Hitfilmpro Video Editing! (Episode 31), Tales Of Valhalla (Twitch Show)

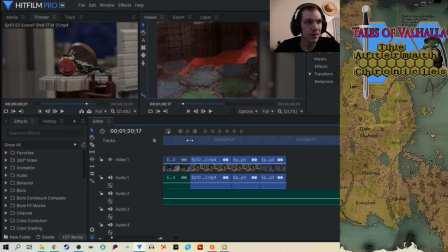34:19 Now, the trick is it's gotta cut more.
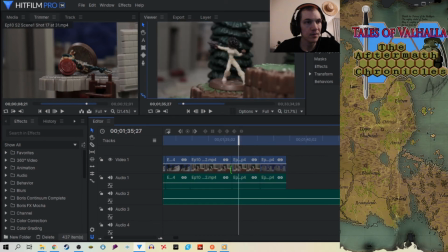34:33 Because what we need is things to happen faster and faster and faster and faster.
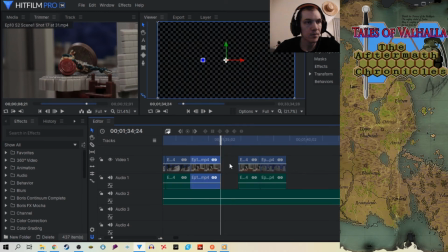34:42 So like say for instance for this one, okay, I'm gonna let it wait till it stops.
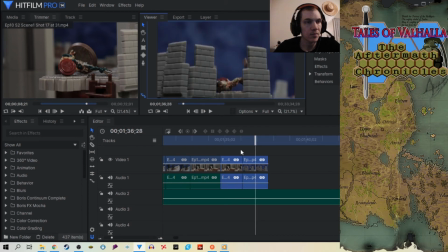34:49 And then before this Maro gets hit, okay, alright, before there. So that cuts the time now, just a fraction of whatever second,
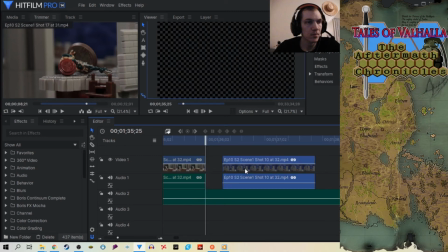35:03 but it'll help things go a lot faster. Boom.
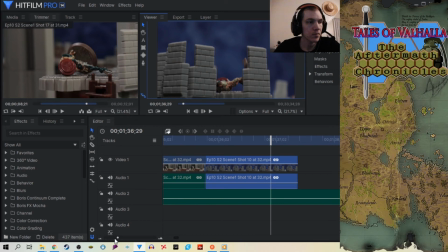35:10 So we just have that little bit of extra time.
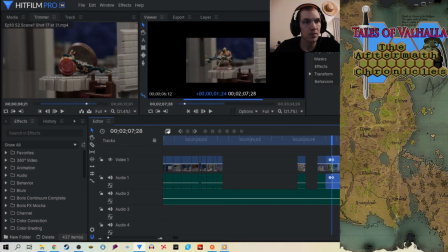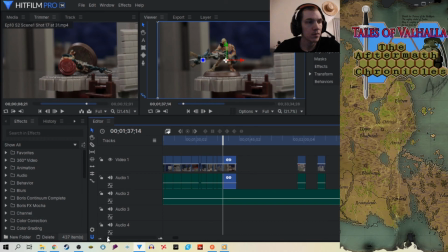35:27 Okay, I'm gonna move this stuff back. This is becoming a project. Okay.
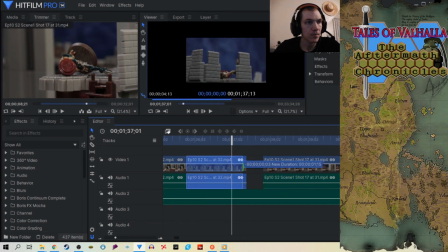35:46 Now I want to take, let's see, another one of this. Put it.
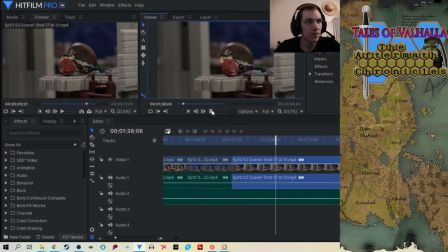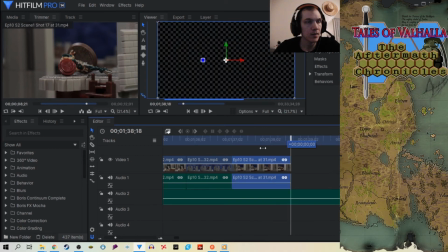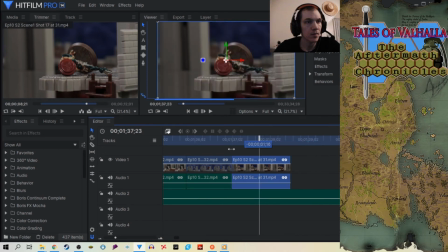This is probably longer.
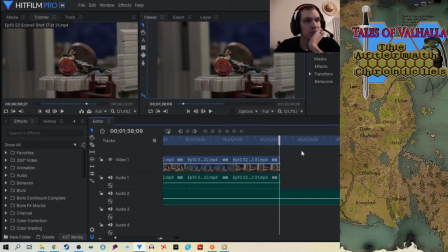36:25 Guess we'll see.
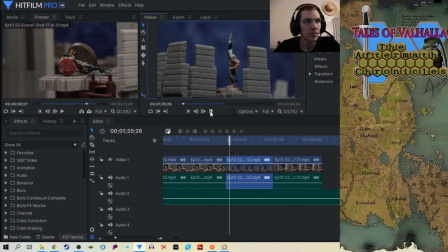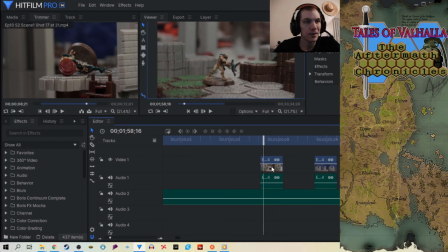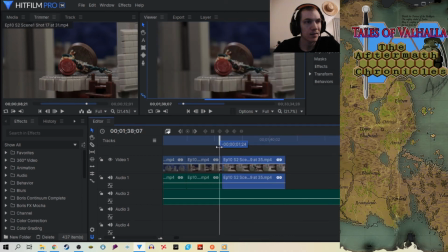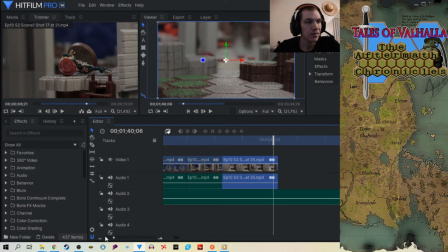37:12 Excuse me. Yawning. Probably need sleep.
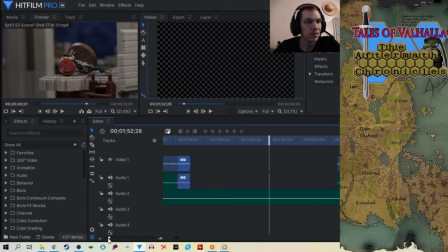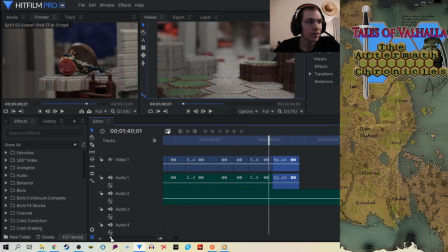So, let's see, I'm going to cut off a little bit more of this too. I know this whole scene's moving slowly, but I know we are working towards just getting everything in place first.
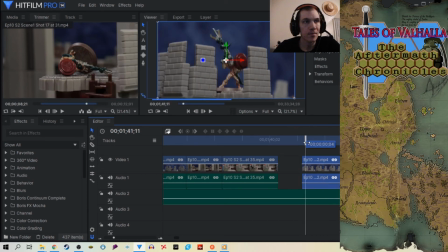37:44 Then we'll work on cutting down the time to make it a bit more fluid and smooth.
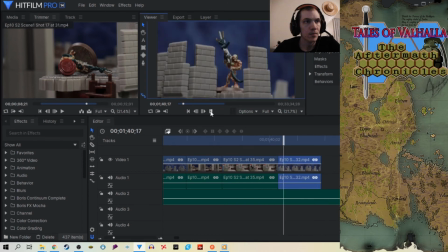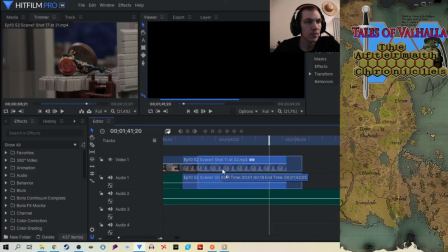38:04 We're doing a good job. Know that. So what's next? Okay, after these guys. Yeah, first let's
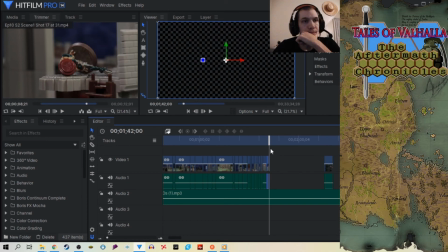38:26 get this guy.